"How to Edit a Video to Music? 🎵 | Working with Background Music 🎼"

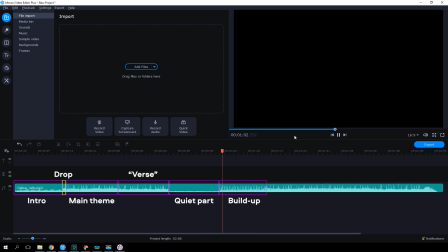(4:07)
Then there's a build-up, and then all the structure is repeated again. Parts of the track are easy to lay out on the timeline with the help of markers. For example, I want to mark out the part where the track is building up.
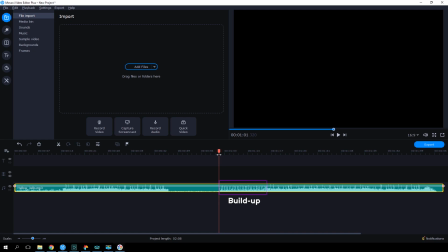(4:22)
Place the playhead at the start of the build-up and click the flag icon or use the Ctrl-M combination. In the text box, you can enter the name of the marker. Now the marker has been fixed on the timeline, and if you point at it, you can see the name.
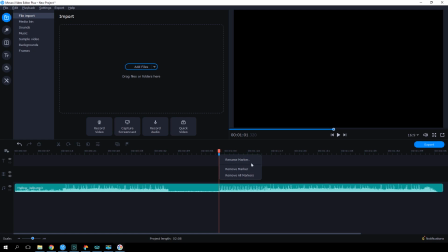(4:35)
The marker can be removed by right-clicking the mouse and selecting Remove Marker. This way you can mark out all parts of your piece of music. So overall, I like the way that it's starting to sound, but our track is 2 minutes and we want to break it down to 30 to 40 seconds. So how do we do that? We chop it up, take some parts out, put some parts in, replace some parts,
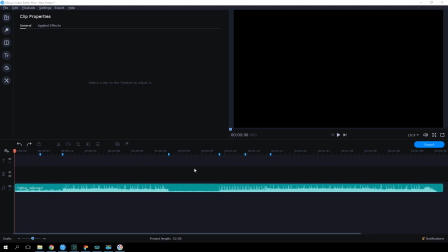(4:56)
swap it up. For example, I want to replace one half of the intro with that build-up from the second part of the track. First, let's cut the intro into two halves. Then let's find the point with the speed up, which we've already marked out, cut it out, and join it with the first half looking at the waveform.
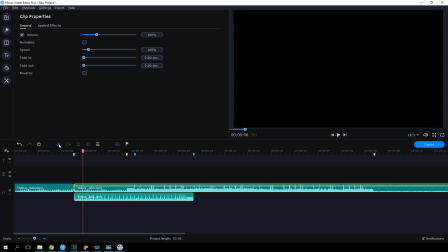(5:14)
I figured I wouldn't delete the second half of the intro completely, but I'd rather leave a small piece over the build-up part for a smoother transition. We can also add a fade-out effect on this piece. The result sounds like this.
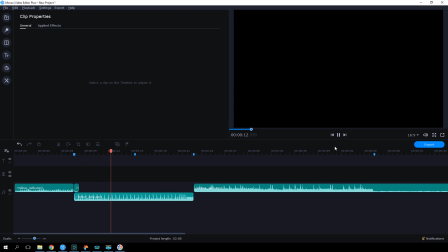(5:32)
As if it had always been this way. So now that our audio has been edited, let's add in the video. We're going to show you a few different ways that you can edit to music using Roma's video as an example.
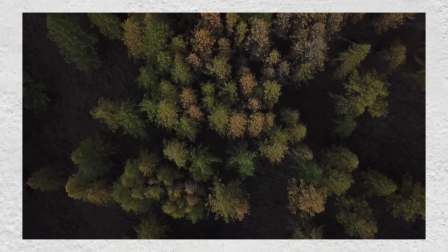(5:43)
In the intro, I decided to add some shots from the drone. So we got the woods, some flowing water, a car, and a few mountain shots. But how do I cut them? So here's where we're going to need a little bit of music theory.
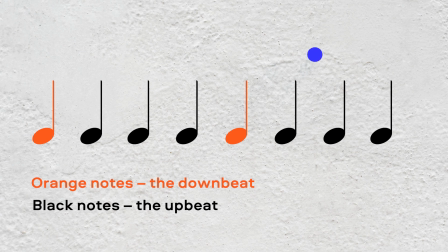(5:55)
There are downbeats and upbeats in music, which create a rhythmic pulse. That rhythmic pulse can then be tied in with stressed and unstressed syllables in words. A downbeat is a stressed syllable in the world of music, and that's what we're going to focus on. Try to tap the rhythm with your foot or nod along with your head. You'll eventually find that rhythm that we're talking about. If I play the track and count 1, 2, 3, 4, the downbeat is on the 1, and those 1, 2, 3, 4 combine into one measure. So you have the beats 1, 2, 3, 4. And you have the measure, which is all of them together. Of course, there's no strict rule that states that you need to change the scene every time that there's a downbeat.
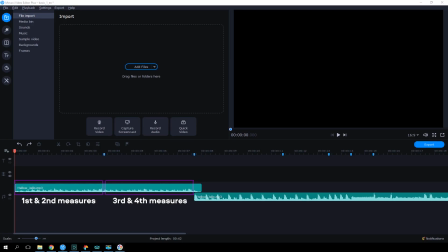(6:36)
We'll explain what we're talking about. Add the first scene with the forest on the timeline.
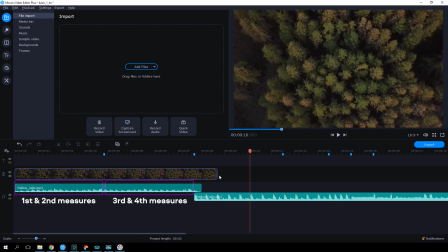(6:40)
Let's not make any edits during the first two measures and give the viewer some time to contemplate the forest.
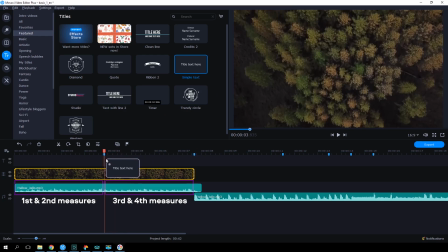(6:45)
At the beginning of the third measure on the downbeat, let's add a title to the name of the video and let it hang there for another two measures.
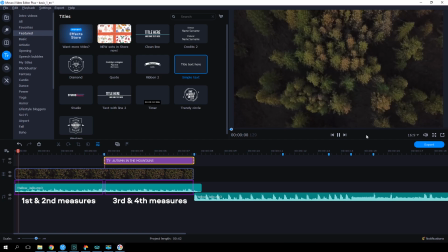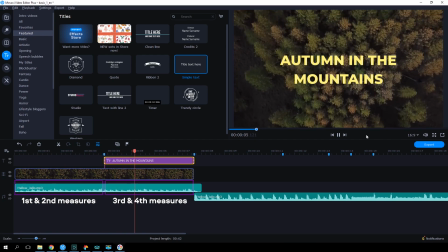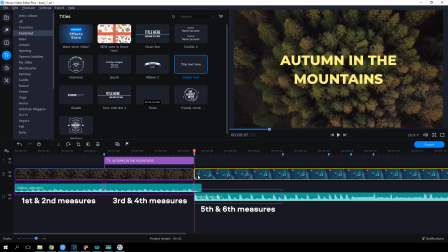(7:01)
On the downbeat of the fifth measure, where the buildup begins, we'll add the water scene and leave it there for two measures.
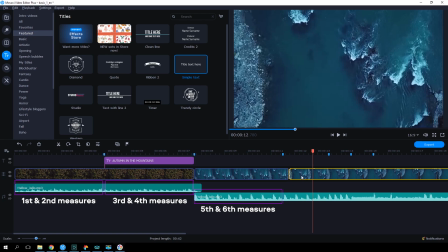(7:08)
1, 2, 3, 4, 1, 2, 3, 4. On the downbeat of the seventh measure, we'll add the car scene and cut it right before the beginning of the eighth measure.
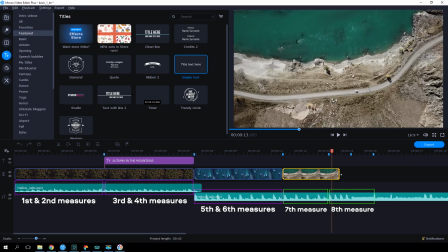(7:17)
It's easier to cut the footage looking at the waveform, once again.
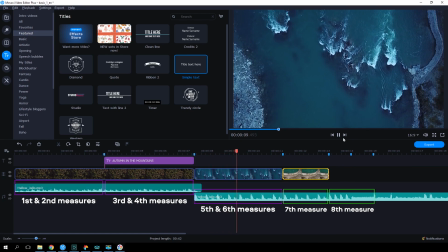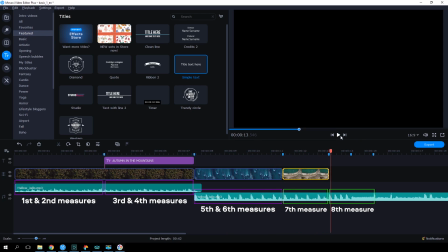(7:27)
As you can see, the closer we get to the drop, the more frequent the cuts happen.
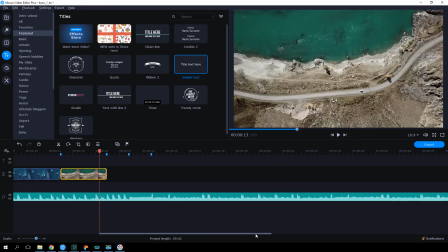(7:31)
Now it'll get even faster. After the car scene, we have 4 quick beats that can be clearly seen on the waveform. These are called accents that create tension before the drop. In this short fragment, we'll insert 4 mountain scenes.
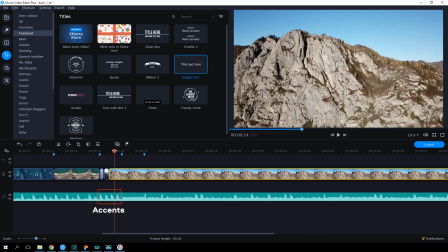(7:44)
The scene will change on every beat. This will connect this part of the video rhythmically with the soundtrack.
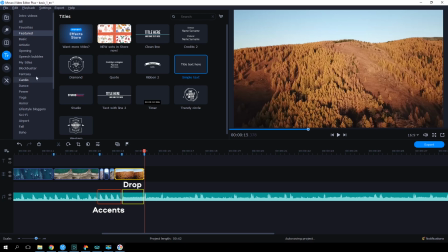(7:51)
Then on the drop, we'll add a cool transition from the new parallax category. Now it looks like the video blows up together with the song.
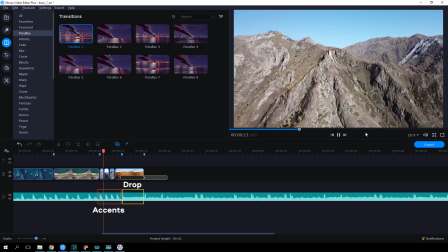In the final part of our video, all the changes in the music will rhyme with the video sequence, but not just because of the cuts.
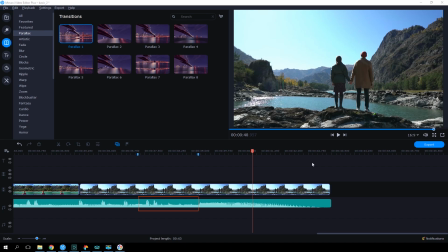(8:11)
Do you see these peaks in the waveform? These are also accents.